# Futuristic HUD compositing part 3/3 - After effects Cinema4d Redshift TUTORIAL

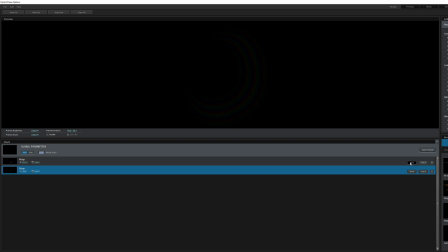Let me show you this one here. All right, so
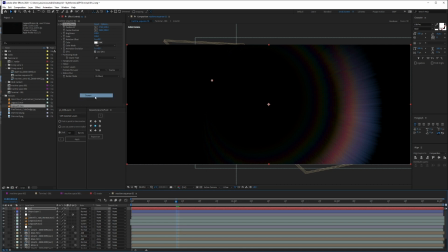I'm just gonna go and click OK, and then I'm just gonna go and do a screen and just put it below,
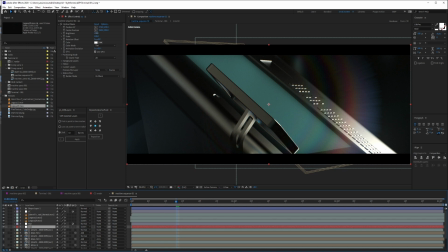and I'm just gonna go and turn the brightness down.
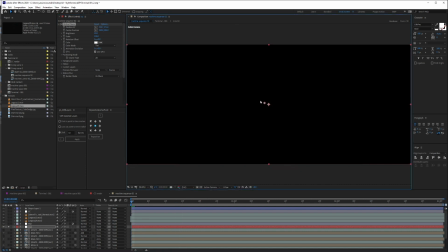So what I'm gonna do is, what I could do is I could start from here, and then the moment the screen is gonna rotate around here, I could say that it actually, you know, shows itself.
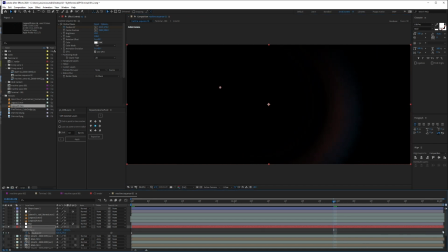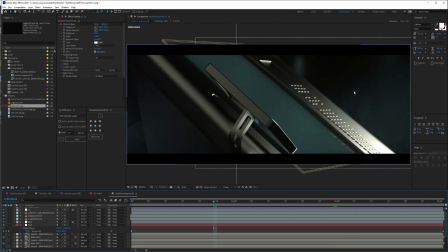All right. So then you get that really beautiful texture appearing on top of each other.
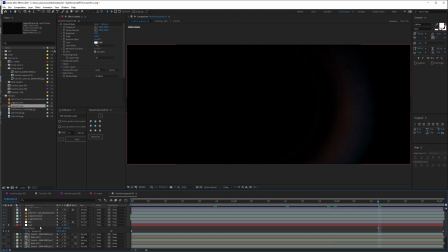Another thing, you always have to remember that you don't have to stick with this. I mean, what you could do, you could even tint this, and you can even color it at any color you want. So don't just stay there and say like, oh no, the colors are not exactly what I was looking for.
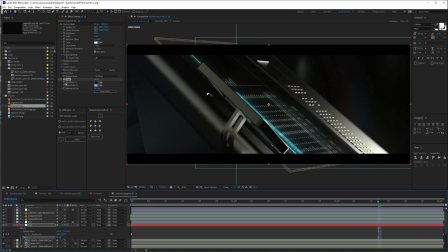And you can even blend the colors together, as you can see here. So without it and with it, so now the colors blend even more.
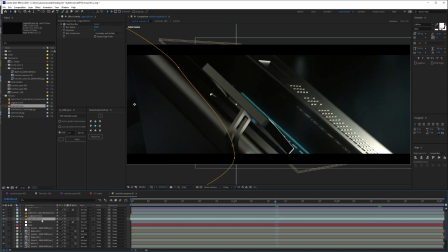And it's the same thing again. It's the same thing that you can do in this particular one. So if I go to tint, and now I have it white, so it's like dust.
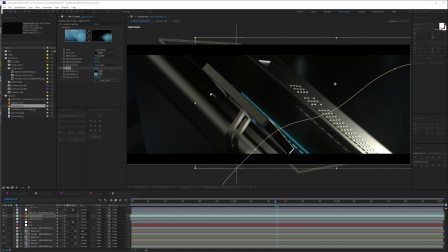And if I try to do red or do blue or anything just to fit this color, so I could just go and do this and just go to a brighter color of that, and I don't have to mix it 100%,
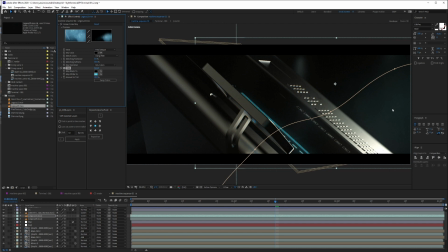so I could just mix a little bit of it. So this will show that it's actually because of the light off the screen. So this is the kind of things that you can add to your style frames, is trying to make this as authentic as possible, just like it was shot on a real camera.
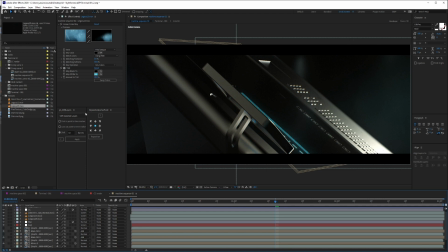And I believe with this, we concluded this whole long series of creating a futuristic user interface unlike others.
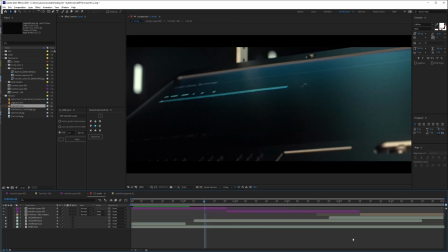In the description below, you'll actually see everything on how I composited this sound effects to fit this, and the way I cut this just to make sure that it actually follows up with the previous scene.
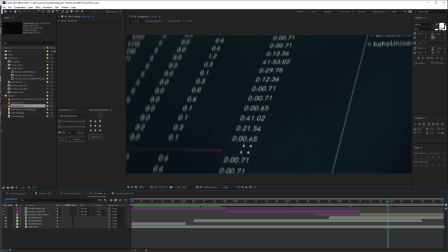You could also see a behind the scene of how I use these textures and shimmers and how I could get this. So just go get the project file and have fun with it. I hope you enjoyed this tutorial. That's it from me for this really long and very exciting series of creating a futuristic user interface using Cinema4d and After Effects or any 3D software. I hope you learned a lot. If there is anything that you are unsure, unclear, or you want to ask, just let me know in the comment below. If you like this series, if you like this tutorial, make sure you hit that like button and subscribe for more content, if so you wish. Again, my name is Mr. Popo and we are Popo. I'll see you on the next one.